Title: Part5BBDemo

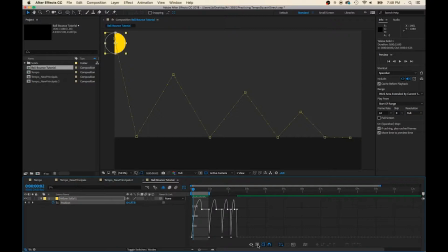Let's open the graph editor and make sure I'm on the speed graph. Zoom in. Alright, this is looking pretty good.
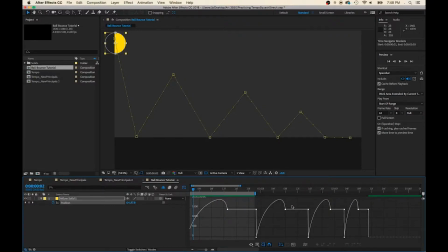We've got these nice arcs in time at the top of our apex, at the apex of our bounces. Let's play it.
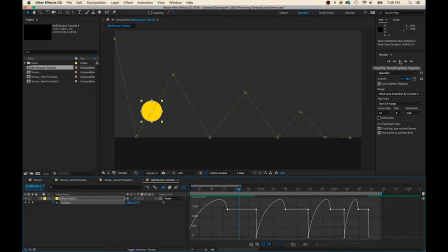Open up my preview a little bit more so you can see the relationship between the ball and the graph editor.
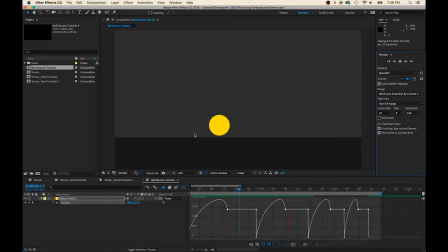So it looks kind of like the energy is slowing down. I'm going to go back And then I'm going to go into my valleys.
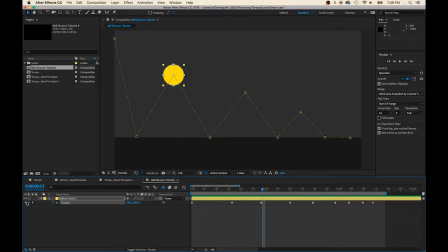And I'm going to give the valley
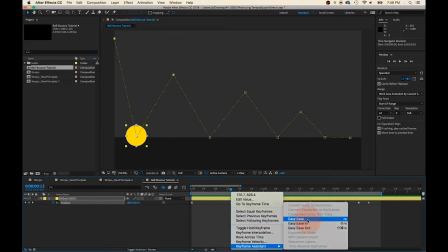keyframe assistant an easy ease. That's an ease in and an ease out.
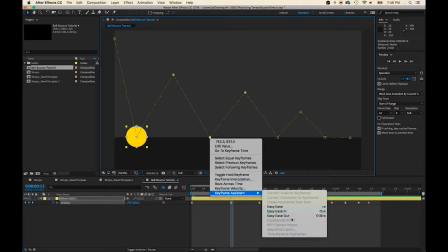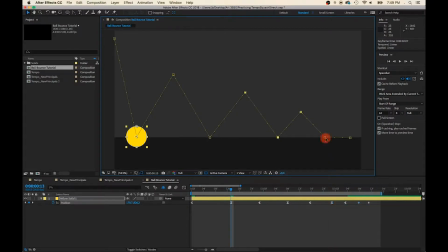Let's take a look at the graph. Oh, that is starting to actually look like a bouncing ball. Let's give it a test.
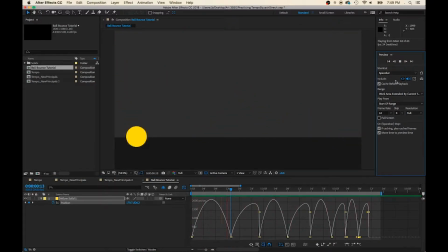Okay. Looks like this area here is moving a bit slow,
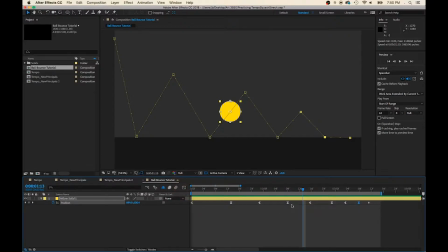so we're going to fix that by moving the keyframes closer together.
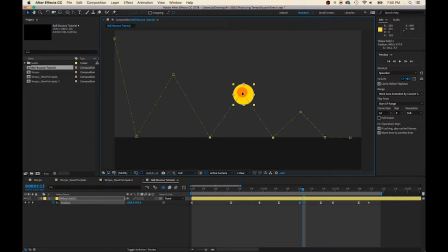Adjusting the valley and peak so it looks a little more natural. Okay.
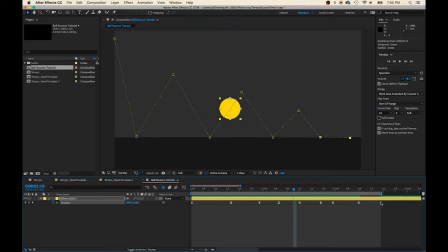Move this last part down, give it a few more frames so I can make it roll out of the frame. Oh, that's looking real good.
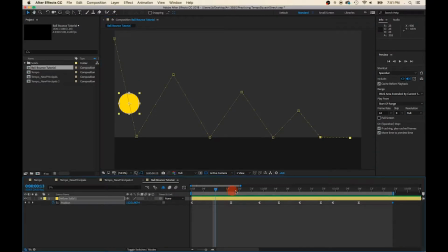This peak here is too fast. So I'm going to slow that down a little bit, add some more frames in it.
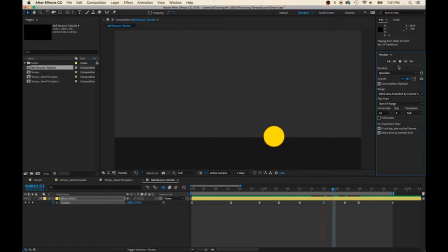Now, let's get some squash and stretch happening.
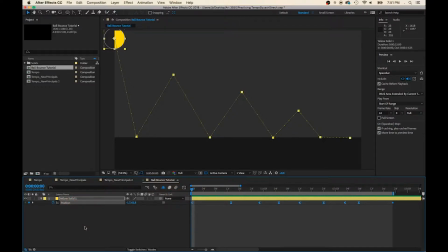So, I'm going to push Shift S for scale. And I'm also going to need rotation, Shift R.
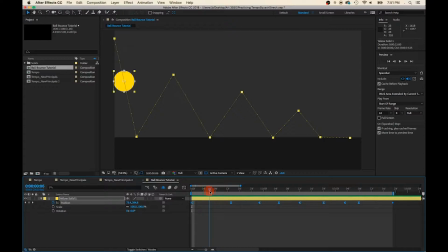So I'm imagining as the ball falls down into the valley, it's going to pick up some speed and start stretching. So I think I'll start the stretch not at the apex, but at the frame after the apex.
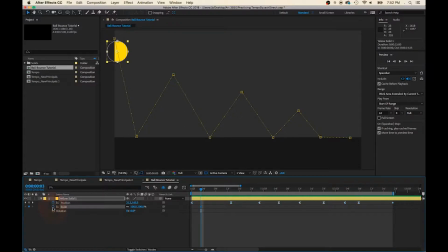Then I'm going to put a scale modifier there, a scale keyframe.